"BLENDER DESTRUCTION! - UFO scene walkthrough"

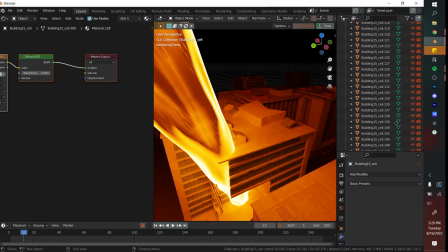You're seeing that I can go to the top of my objects and then selecting all of them Clicking M and then
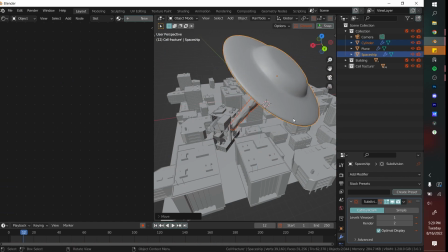putting them in their own cell fracture add-on Place the building where you want the building to be in your scene And since we haven't set up a camera,
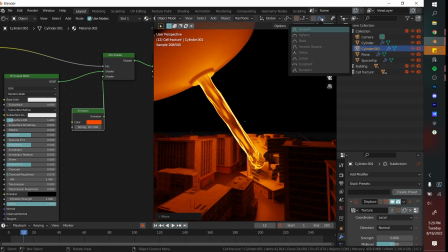it doesn't really need to be anywhere specific If you get the beam and then duplicate it and then turn on proportional
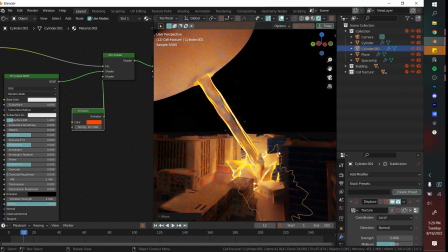editing with a random scale You can get a pretty cool stylized explosion This is by no means realistic,
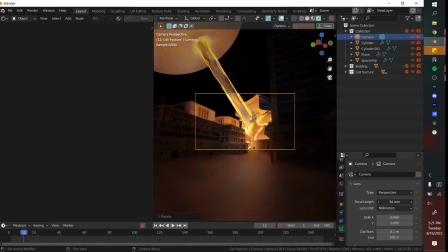but it also is a UFO set my focal lengths to 32 and then set up the scene however I want it.
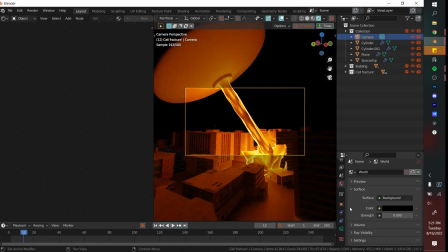Try thinking of where a camera would actually be like if a person was standing on the rooftop or something. Next I'm going to add an HDRI.
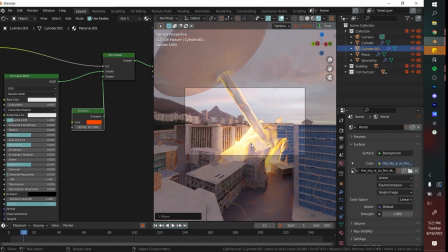I blurred this because there was some private information that's under NDA and I don't want you seeing that. Unless you've thumbnailed everything you're probably going to be shifting the scene a lot.
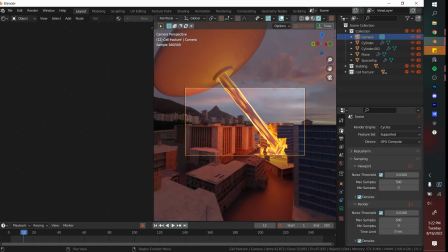I'm going to change the beam like kind of where it's going and I see that my UFO is not actually in the scene so I'm going to
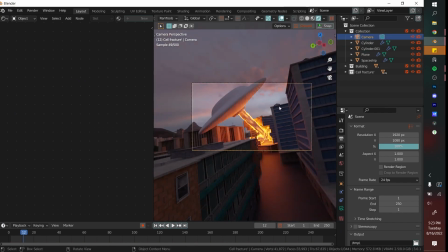drag that downwards and just finding a nice place for the UFO so you can see everything.
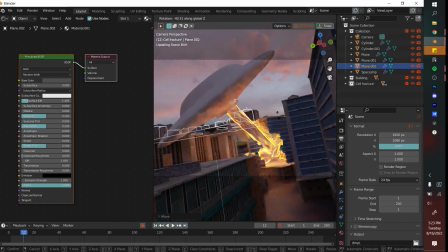Next I'm going to add some ground planes to give a little bit of fake depth. I'm going to move them upwards in the scene and now you can see a little bit more building so it doesn't look as plain.
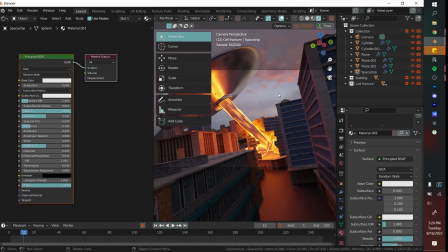I'm going to change the UFO to have a metallic texture and I really like the glow that you get off of it so I'm going to kind of keep it like that.
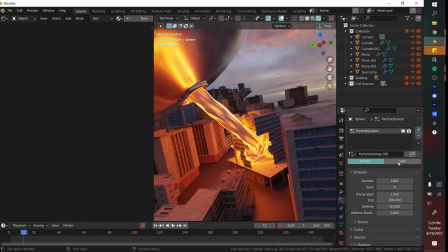And now to add the particle system. I'm going to be using a sphere for this and I set it to hair here but you really want it as an emitter.
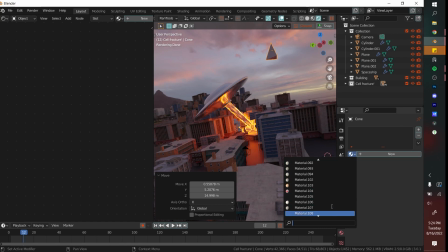You're going to add a cone and then turn that the three subdivisions because that's a really really small like not affecting of your performance type object.
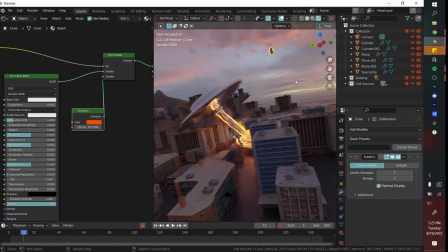I'm seeing that I'm not really getting the shading I want so I actually did add a subdivision so it's more like a rock.
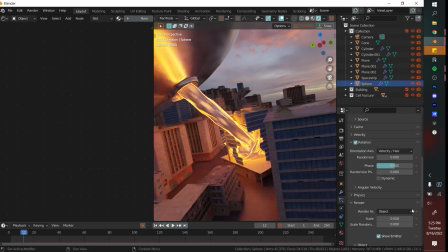Now go to your particle settings and then turn into emitter and then an object and the object is going to be that cone that we just made.
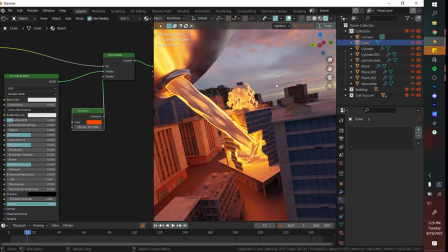Add some scale randomness and then you're going to actually I didn't click on the right cone but that's the right cone there.
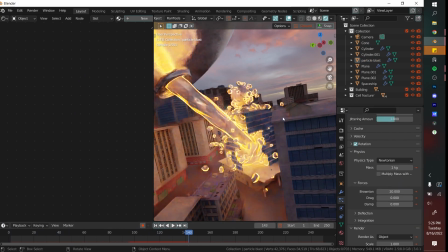Add the rotation just so they look a little bit different and then add some Camboyan drag to the faces.
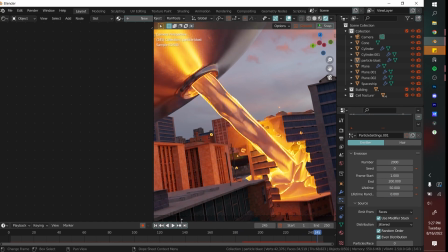This is just going to make them kind of go everywhere instead of like a uniform shape Now I'm just testing out by clicking space how the
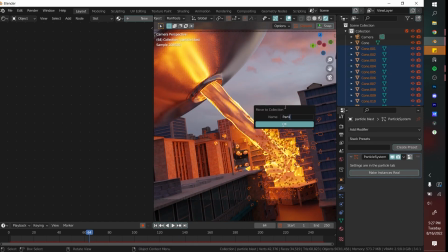particles are moving and when you like something bake it once it's done baking You're going to instance all of these particles and that's just going to make
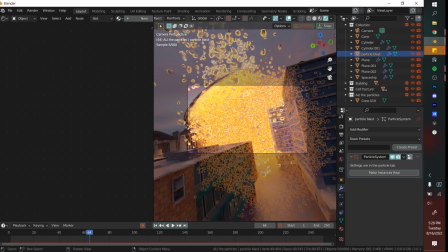the geometry real And it's going to help kind of set the frame We don't need it to be a simulation when we're actually working with
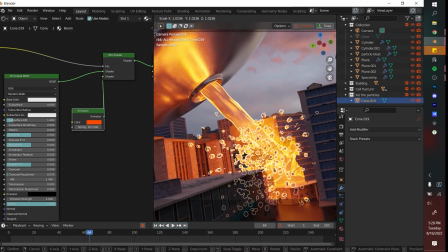it because this is only going to be a picture And now I can actually move around this particle object and that's going to be a lot easier and
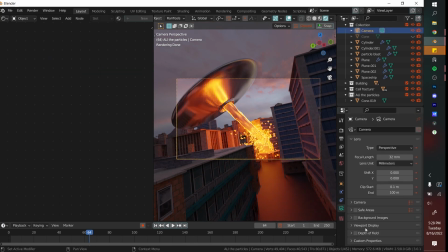look that's covering up a lot of the self-fracture. I'm really liking that.
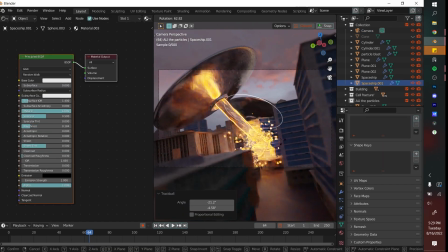Next I'm going to add some focal length and turn my f-stop down as low as I need it just to get that background in blur and then in the foreground in blur.
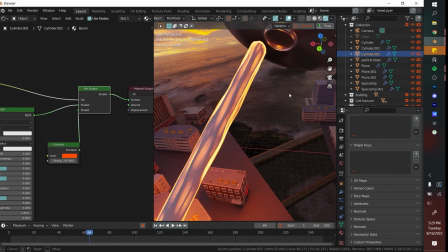I'm going to add another UFO to make a v-shape with my composition. This helps drag the eye into the focal point which is going to be the explosion.
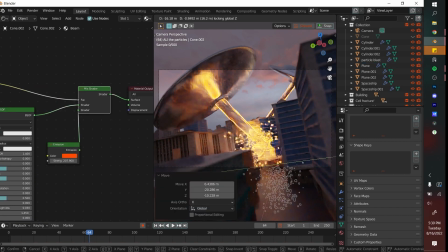Adding some of the particles in the background just to get a little bit of glow and now we're going to add some motion blur.
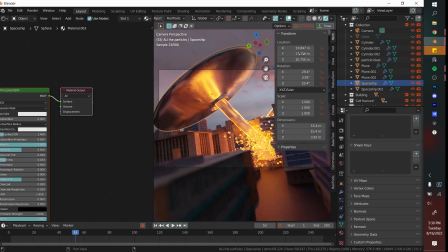We can fake motion blur by putting some keyframes at the end and making them go really fast like they're going downwards, and then if you check motion blur, it'll give the illusion of motion, as you can see in this render that I just rendered out.
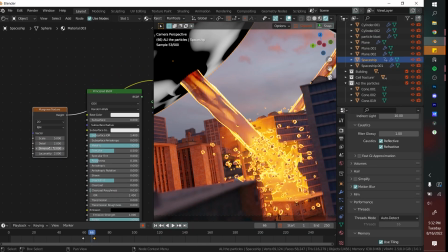Since I'm making this for YouTube, I checked it pretty small so I could see if the thumbnail was working, but I realized that the UFO didn't have as much scratch as I wanted, so I got a musgrave,
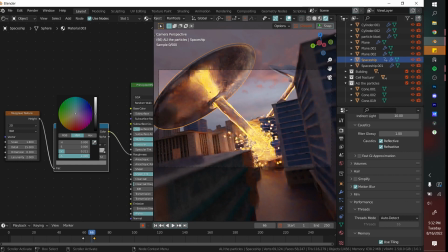and then I plugged it into the noise with a color ramp, and I can kind of shift that in to get whatever desired look.
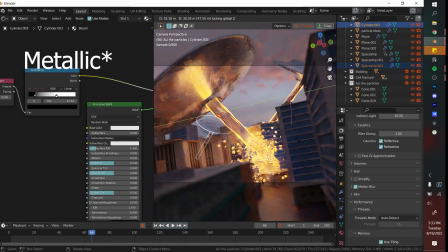I don't want it to be completely transparent, and I also want there to be a little bit of scratches.
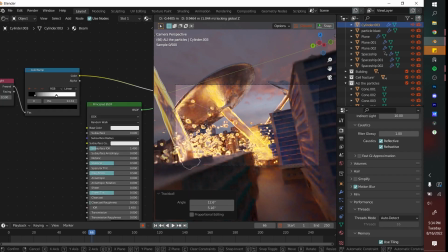The entire thing is blowing up, And I also wanted to do something a little bit closer and maybe with a nice focal length you get some of these out of focus explosion marks.
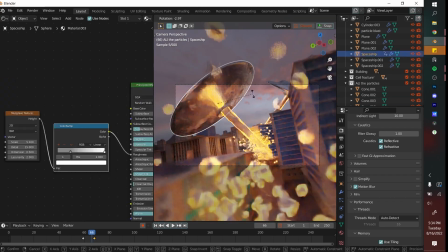And the closer they get to the camera the more in blur they're going to be so just see what looks nicer you're seeing.
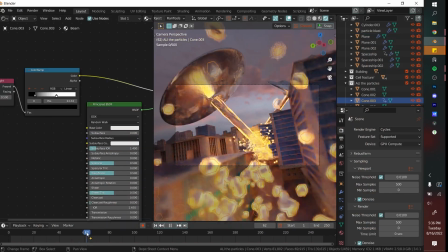We've kind of gotten to the end of this tutorial. This was a 30 minute project that I squished down to 7 minutes and 30 seconds.
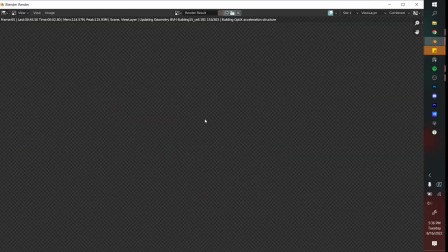If you like this type of workflow rather than just the full time lapse please consider giving us a liking comment.
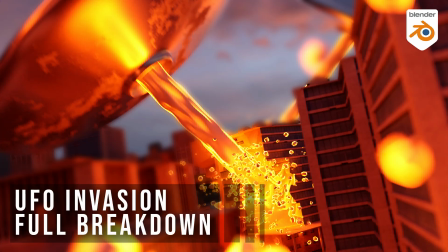I work really hard on these and it's just really awesome that there are so many people who have been liking and supporting my videos. I still really struggle with outros, so I guess this is it. I'll see you in the next video. See ya.